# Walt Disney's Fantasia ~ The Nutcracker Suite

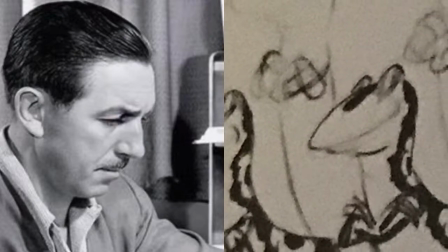For more than a year, Walt had been following the gradual development of the sequence,
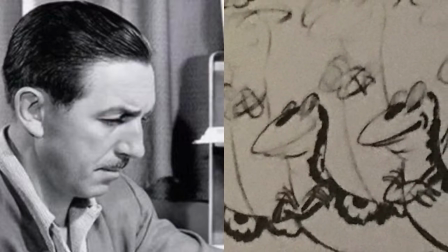which now had Oriental lizards dancing for a frog mandarin, and he was not satisfied. "I don't know, Jerry," said Walt. "Here's what I see. There's something very valuable in these little mushrooms that look like Chinese characters. That in itself is valuable, and you want to have a chance to see them and see what they do."
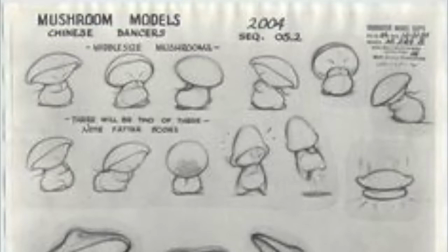Toward the end of the meeting, after several other sections of the Nutcracker had been discussed,
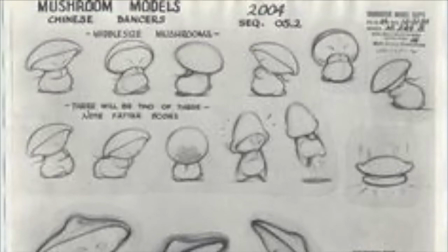Walt went back to the character model drawings of the Chinese mushrooms that were dated November 4th, 1938.
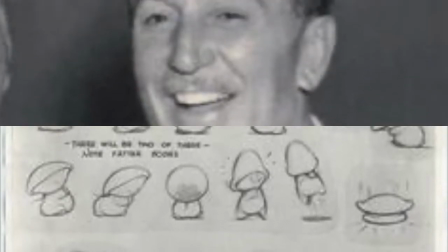"I like these models," said Walt. "I don't think we can improve much on them.
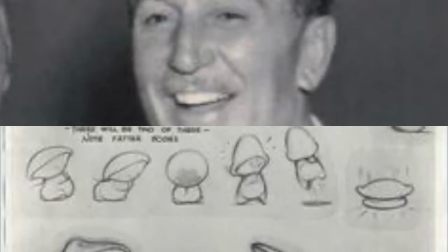They're the result of a hell of a lot of work.
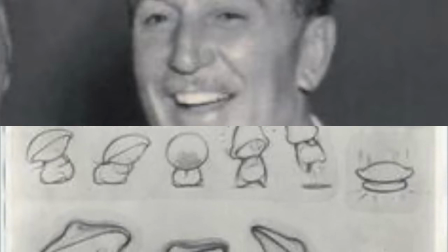Johnny worked on them a year or so ago, then came back with these new ones that I think are very good.
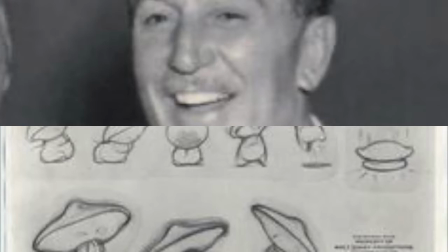The poppies are ideal for the Chinese things, and the mushrooms look swell for the little coolies." At the end of the meeting, Disney cautioned Brewer against much elaboration on the lizard frog mandarin approach to the Chinese dance. "Jerry," he said, "I think you could work on this from the angle that you don't go into such elaborate sketches until we arrive at what we're going to do. I think we'll get farther with it now. We've got a certain line on it. Just work on it and keep it simple, and we can get together on it in about a week."
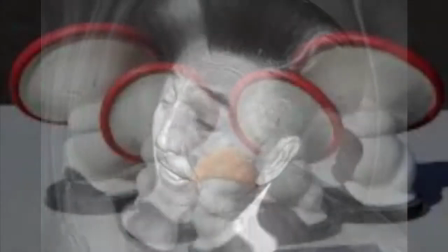Reading between the lines of the story conference notes,
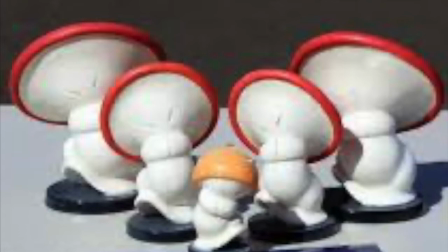one conceived that the models of the mushrooms as Chinese coolies had hit Walt over the heart.
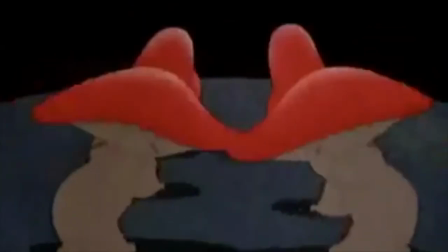The Chinese dance was performed, according to the program, by Hoplo and the Mushroom Dancers.
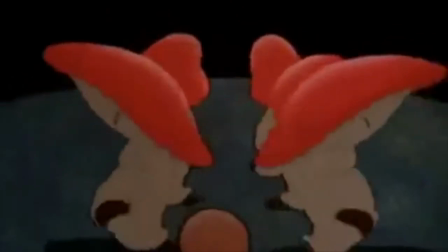This brief sequence is one of the highest points that the animated film has yet reached.
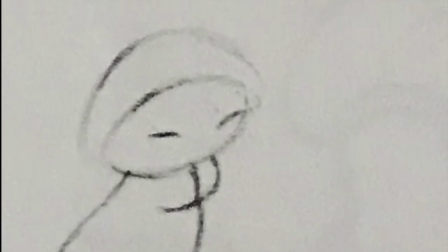Hoplo, the littlest mushroom, projects his personality as vividly as any character in the Disney galaxy,
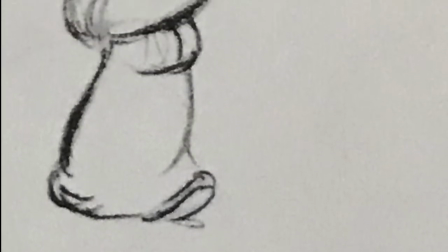yet he has no dialogue, makes no sound, and doesn't even have a face or hands to gesture with.
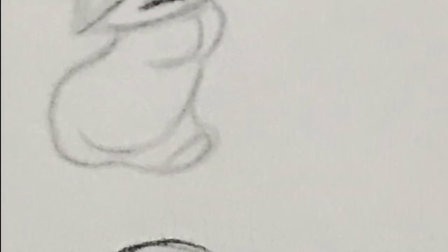He is the best example of the Disney Studios' genius for compression,
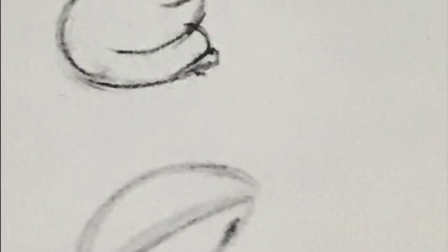its ability to spring an entire character from a simple design in motion.
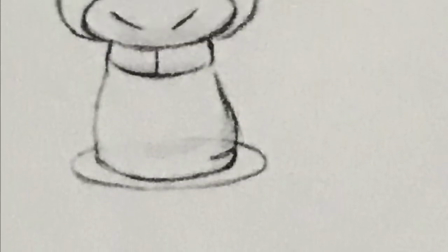Indeed, the only three artists that Walt Disney credited the Nutcracker Suite character designs are John Walbridge,
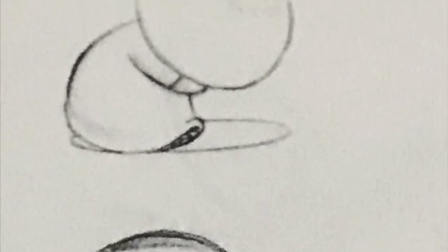Elmer Plummer, who drew the mushrooms in color, and Ethel Kulser, who designed the Russian thistles.
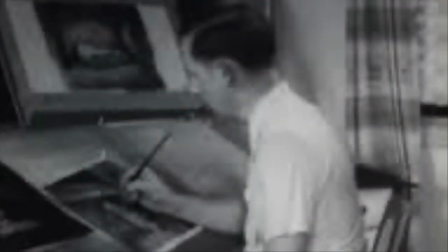Normally, the sequence director would take over from the story department when the story was finished. In this case, Sam Armstrong took over from Jerry Brewer while the story was still being developed.
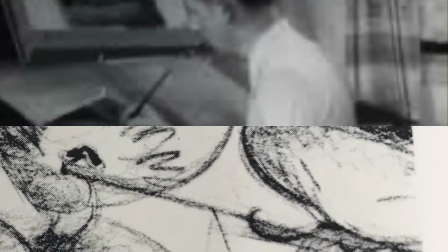He and Walt threw out the idea of using the mushrooms as lamplighters, lighting the dewdrops, and made them the only performers of the Chinese dance.
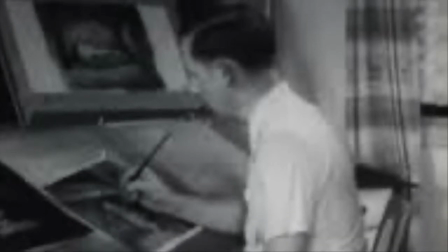After that, the idea of contrasting a little mushroom with big mushrooms grew out of the music,
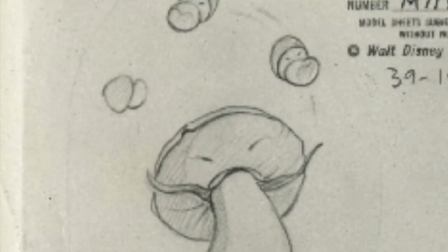and Walbridge's November 4 model sheet, which showed a big mushroom juggling 3 little mushrooms. In the Chinese dance, said a storyman identified in the notes only as R,
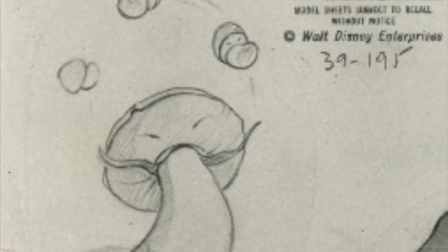you have an antithesis, a contrast between the brilliant piccolos and the pizzicato strings.
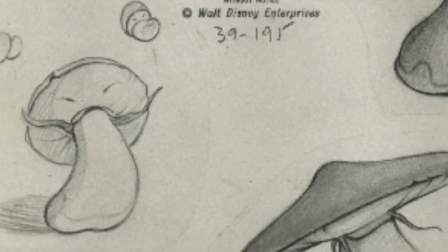That should be brought out more on the screen, so the same design doesn't go through these two.
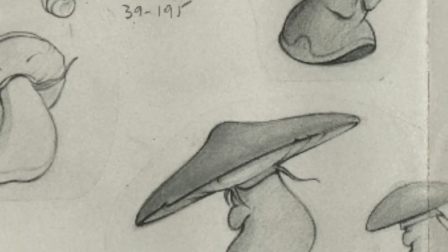If you have the same decoration on the screen with the two contrasting parts of the music, it doesn't go together, it seems to me.
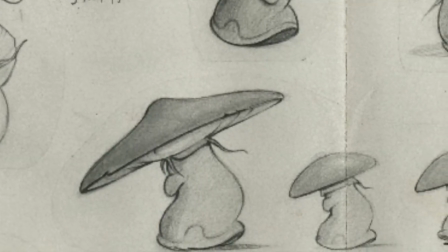The criticism bore fruit.
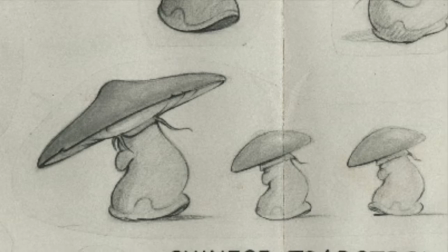An artist identified in the notes as P suggested that it might be small mushrooms and large mushrooms.